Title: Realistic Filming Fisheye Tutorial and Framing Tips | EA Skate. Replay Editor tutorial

If your objective is to have realistic filming and camera work in-game, that means your objective is to keep your viewer immersed and interested in your montage, in your edit, or even if in just your single clip, right? This is the exact same objective of a real-life filmer filming skaters in real life, all right? And the singular, most important golden rule in order to be able to achieve this goes like this. The camera must emulate the action. What I mean by that is, if the skater goes up,
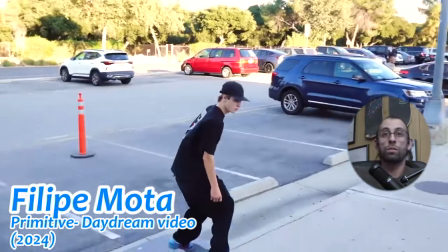(0:46)
the camera must also pan upwards so that the viewer can experience that movement visually.
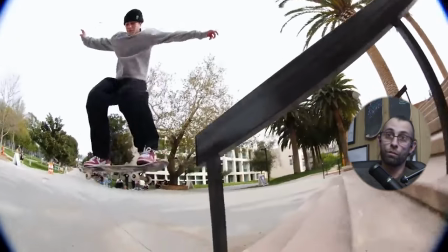(0:53)
If the skater is gonna fall down or drop from something,
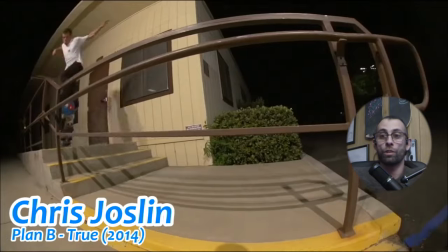(0:57)
the camera must pan downwards in order for the viewer to experience the drop visually.
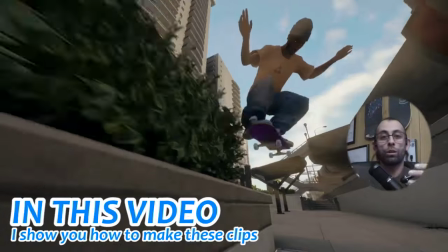(1:03)
So up and down, side to side, closing in, backing up, all of that good stuff.
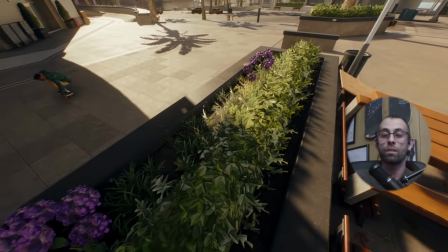(1:09)
The movement that the camera does needs to be the movement that the skater is doing on screen.
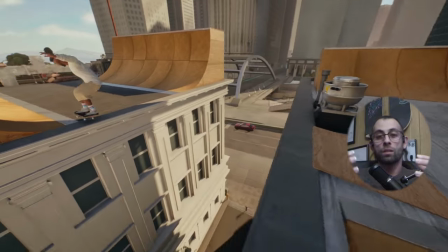(1:16)
This is the core of what makes camera work in-game realistic or not,
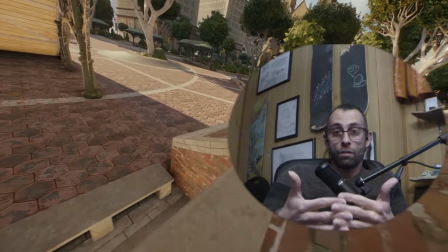(1:21)
and it's also the core of what makes skate filming interesting to watch or not. I'm going to show you how to film a standard stationary fisheye shot in just 5 keyframes in skate dot.
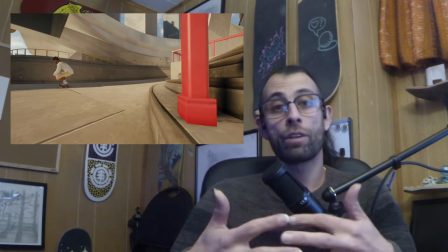(1:34)
And I'm also going to show you how to diversify your camera work just a little bit so
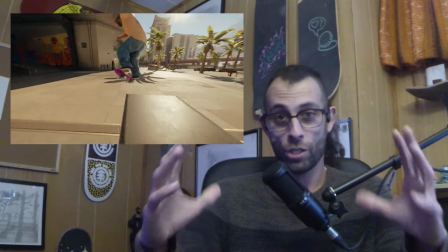(1:39)
that it's not always the same cookie cutter shot from one shot to the next, ensuring that you have a bit of variety in your edit. I'm not going to be showing you how to film a line in this video, unfortunately. So let's get into it. Let's get right into the game. And as you can see, I just got my trick.
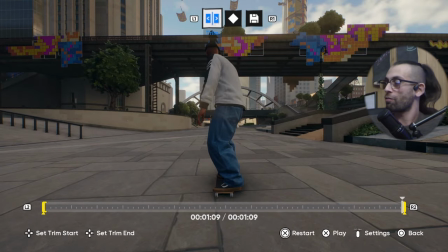(1:56)
I'm in the replay editor. Let's go into advanced edit. The first thing that you want to do is trim your clip,
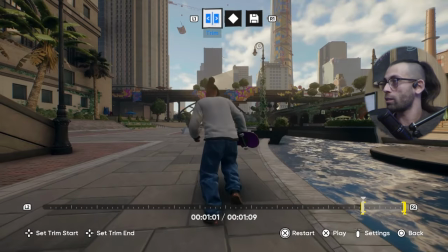(2:03)
and trim it so that you have at least 3 seconds before the actual pop of the trick, all right?
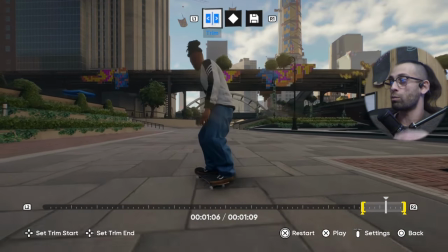(2:11)
And you're gonna wanna make sure that you skate off, you roll away from your trick for at least another 3 seconds.
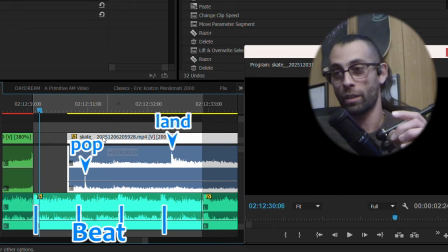(2:18)
Trust me, this is incredibly useful for when you're editing your clips together and you want to make sure your skating lines up with the beat of your song, okay?
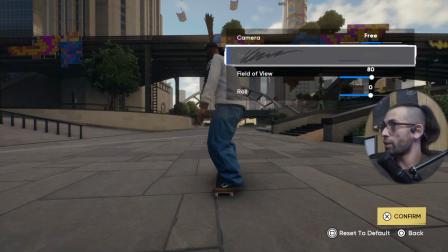(2:27)
After that, you head into your keyframes and you change your camera into free and you make your field of view something like 80,
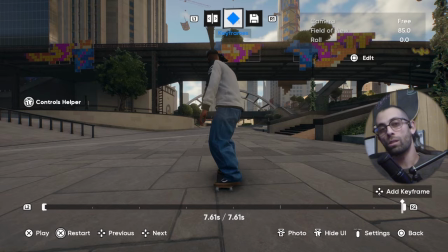(2:36)
maybe 85, okay? Something reasonable. What I mean by reasonable, all right, let me show you right now.
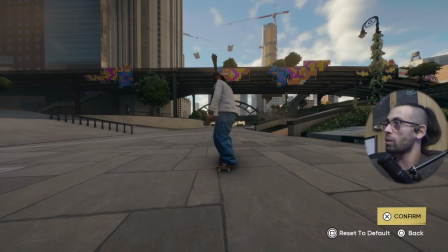(2:43)
If we go up to something like this,
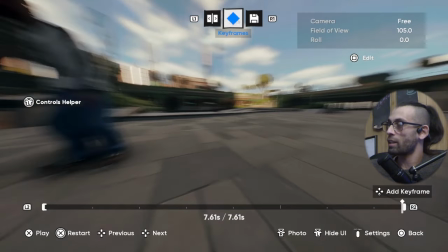(2:45)
take a look at how the distortion on the side of the screen just sort of makes everything go completely out of whack.
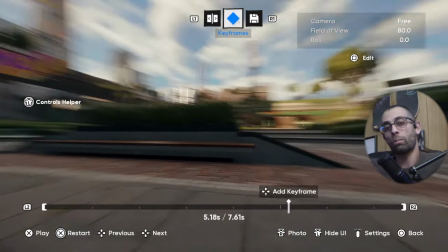(2:53)
It's nauseating, all right? So now that the replay editor is set up, let's do the keyframes.
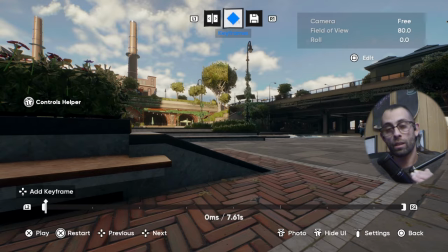(2:58)
Every single skateboarding trick has 3 key moments that the camera work needs to be synchronized with.
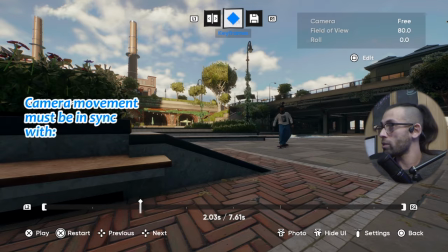(3:07)
And those key moments are the pop,
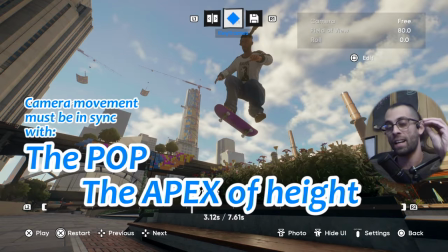(3:11)
the middle of the trick, the moment where your body is at its highest in the air, and the landing, all right?
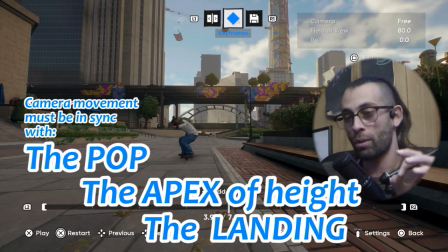(3:19)
These 3 moments are present in every single skateboarding trick,
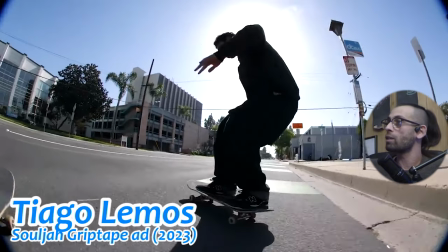(3:23)
and your camera work must be doing something in those moments as the skater is doing something in those moments.
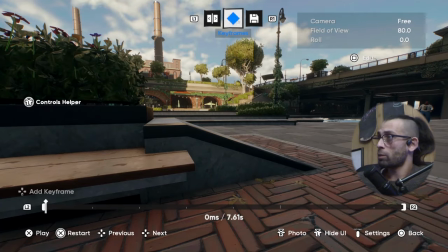(3:30)
So let's have the camera do something right now.
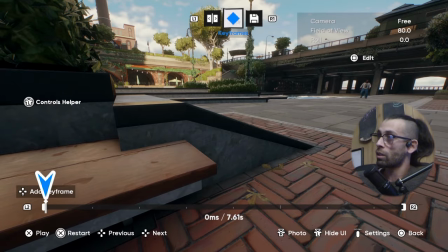(3:33)
Let's set in the first of those 5 keyframes is you feature the obstacle that you're about to skate.
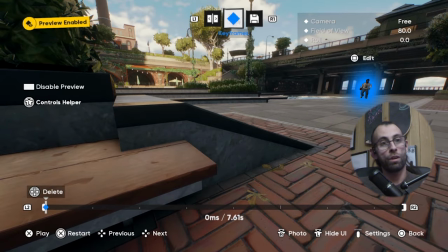(3:40)
So a traditional standard would be that if the skater is rolling far away, you don't want to be looking at a tiny speck on your screen.
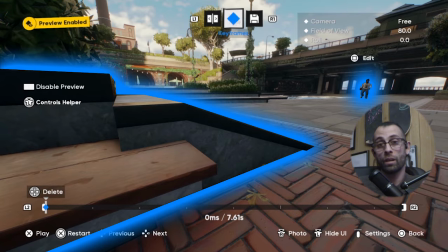(3:48)
So might as well just feature the obstacle that's about to be skated as the main thing that the viewer is looking at on screen, all right?
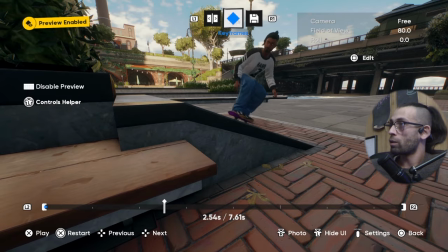(3:56)
Next, you go to the pop,
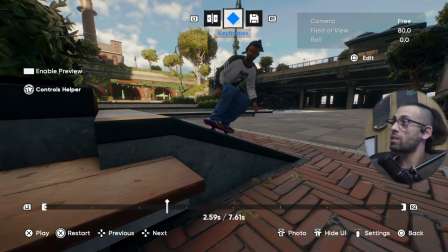(4:00)
specifically where your skater's body starts the animation to jump, to rise up, right?
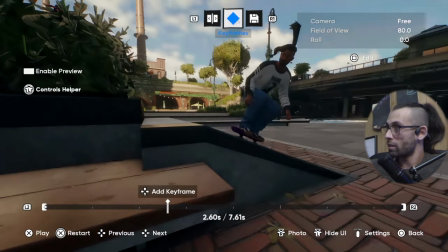(4:05)
That moment right here, this is where you add your keyframe in.
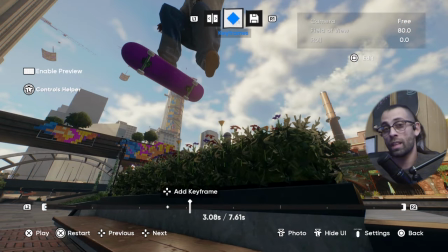(4:09)
The next keyframe that you want to add, like I said, is the second key moment where you have the middle of the trick.
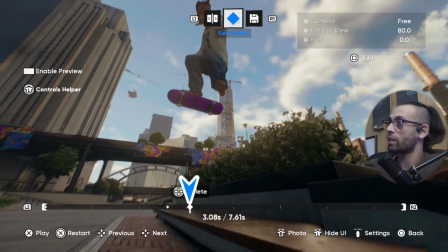(4:16)
You set in a keyframe there.